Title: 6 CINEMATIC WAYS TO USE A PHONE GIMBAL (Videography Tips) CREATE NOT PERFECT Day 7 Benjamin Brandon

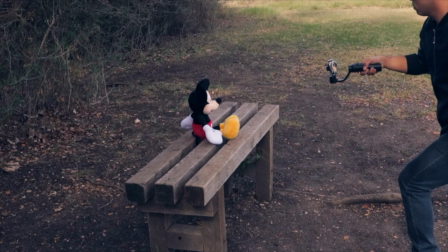269s
Let us start with zoom. Zoom shots are essentially push-in and pull-out shots.
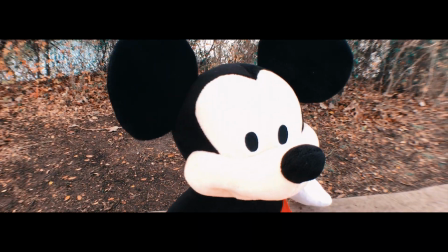274s
It adds emotion or importance to your subject, along with revealing any area of space in which your subject arrives.
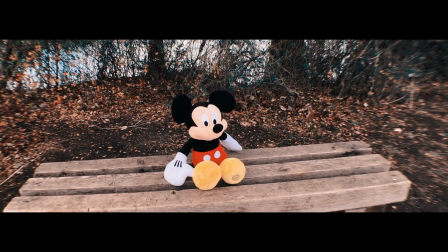279s
Also really good to portray an isolation feeling. Tilt in Skyfall.
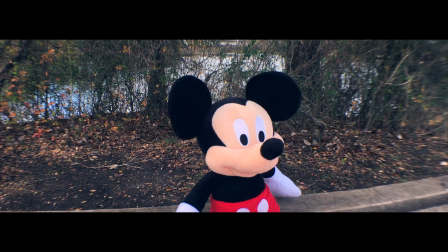283s
For Skyfall, your frame starts up in the sky, tilts all the way down, revealing your subject in a more emotional feel.
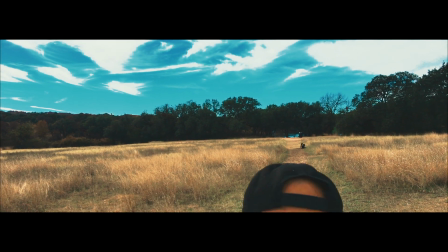291s
And this shot here reveals the subject's environment in which he stands.
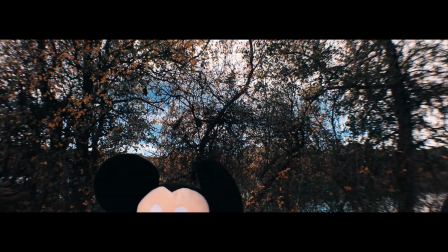295s
And this one gives you more of a suspense tone as we are revealing the subject and the environment together slowly.
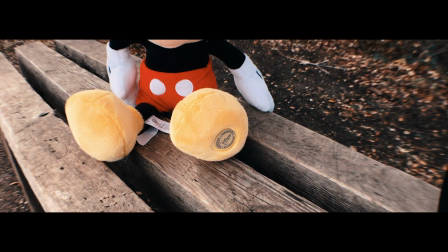301s
You can also reverse that with the ground shot, capturing more of the emotion with the eyes.
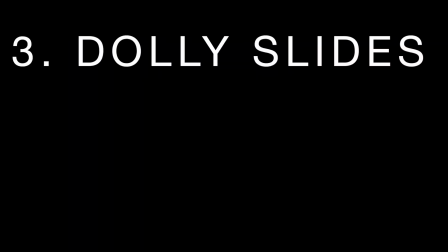306s
Dolly slides.
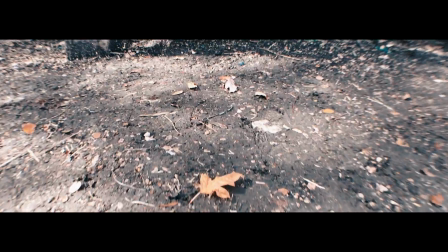309s
Now, as we don't have a real dolly here, we're able to capture the exact effect of a dolly with a gimbal.
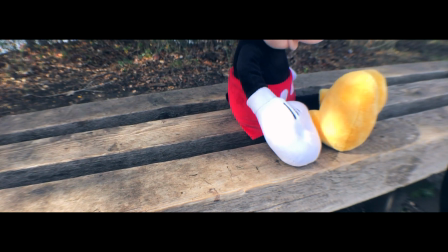315s
Using lateral movements, you're able to display more of the scenery while keeping your subject within the frame.
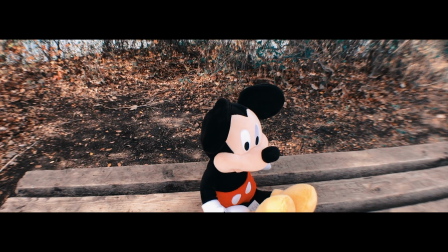320s
And here's what the final product looks like. I'm not that brave.
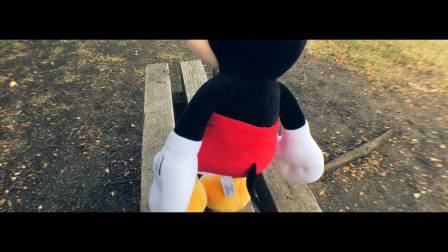327s
Following in track shots. And the purpose of these shots is to establish where your subject is going.
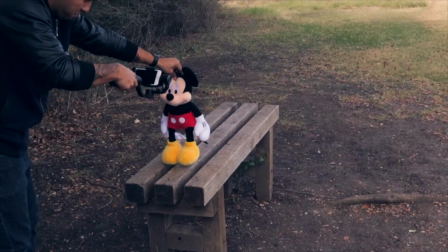334s
Following them either from the front or their back, you're able to establish exactly where they're going, and this is the result.
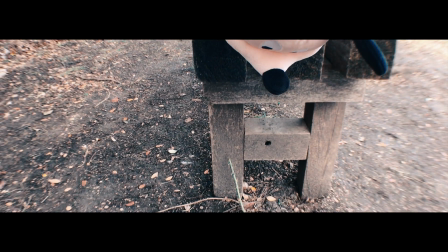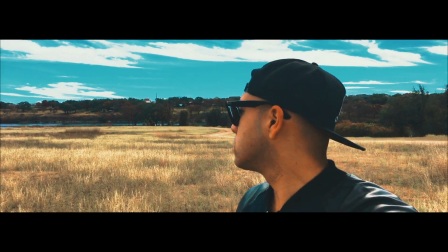348s
You can also use the rule of thirds by tracking your subject from their side profile. Toe to head.
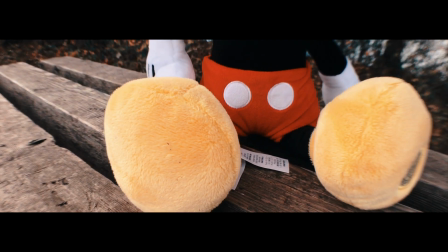354s
So this one is simple. You start from the toes and tilt to the head.
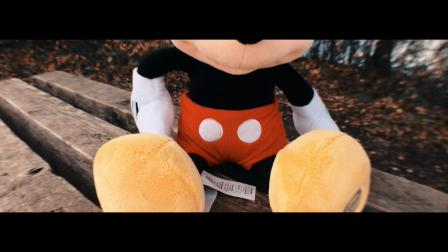358s
This is a style movement shot, meaning it's not going to portray an exact emotion, but will give you a tasteful look in your video. Mouse shot? Yes, it's called a mouse shot, no pun intended.
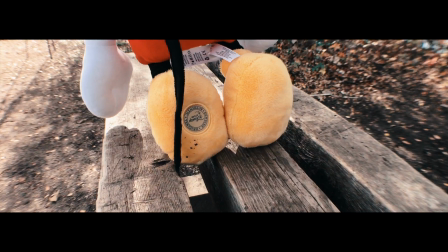369s
Another style shot, the purpose is to create a more cinematic feel when you're tracking your subject by pointing the camera towards their feet. And I believe that's all I have for you guys today. Let's go ahead and bring it back to Past Ben so he can wrap it up in the nice, beautiful studio background. And we're back in the fancy background he mentioned. Thanks, Future Ben. You're welcome. So, hopefully that helped. Hopefully you now understand how you can use, if you have a gimbal, how you can use this to create cinematic shots. Cinematic shots is a different style. Understand that. Not every shot you take is going to be cinematic. And it's because not every shot you're going to take you want to be cinematic. Vlogs are not really cinematic. They're real, they're raw. Cinematic is more film-like. It's more Scorsese, it's more Hitchcock, it's more Kubrick. These are the guys who are masters at cinematography. They rely on cinematic shots to tell the story. I'm gonna stop. I hope this was helpful. This was fun to create. That's what it's all about. I will see you tomorrow, and we will do this again in some other way, shape, or form. So, bye. Here's some other cool, fun cinematic shots for you.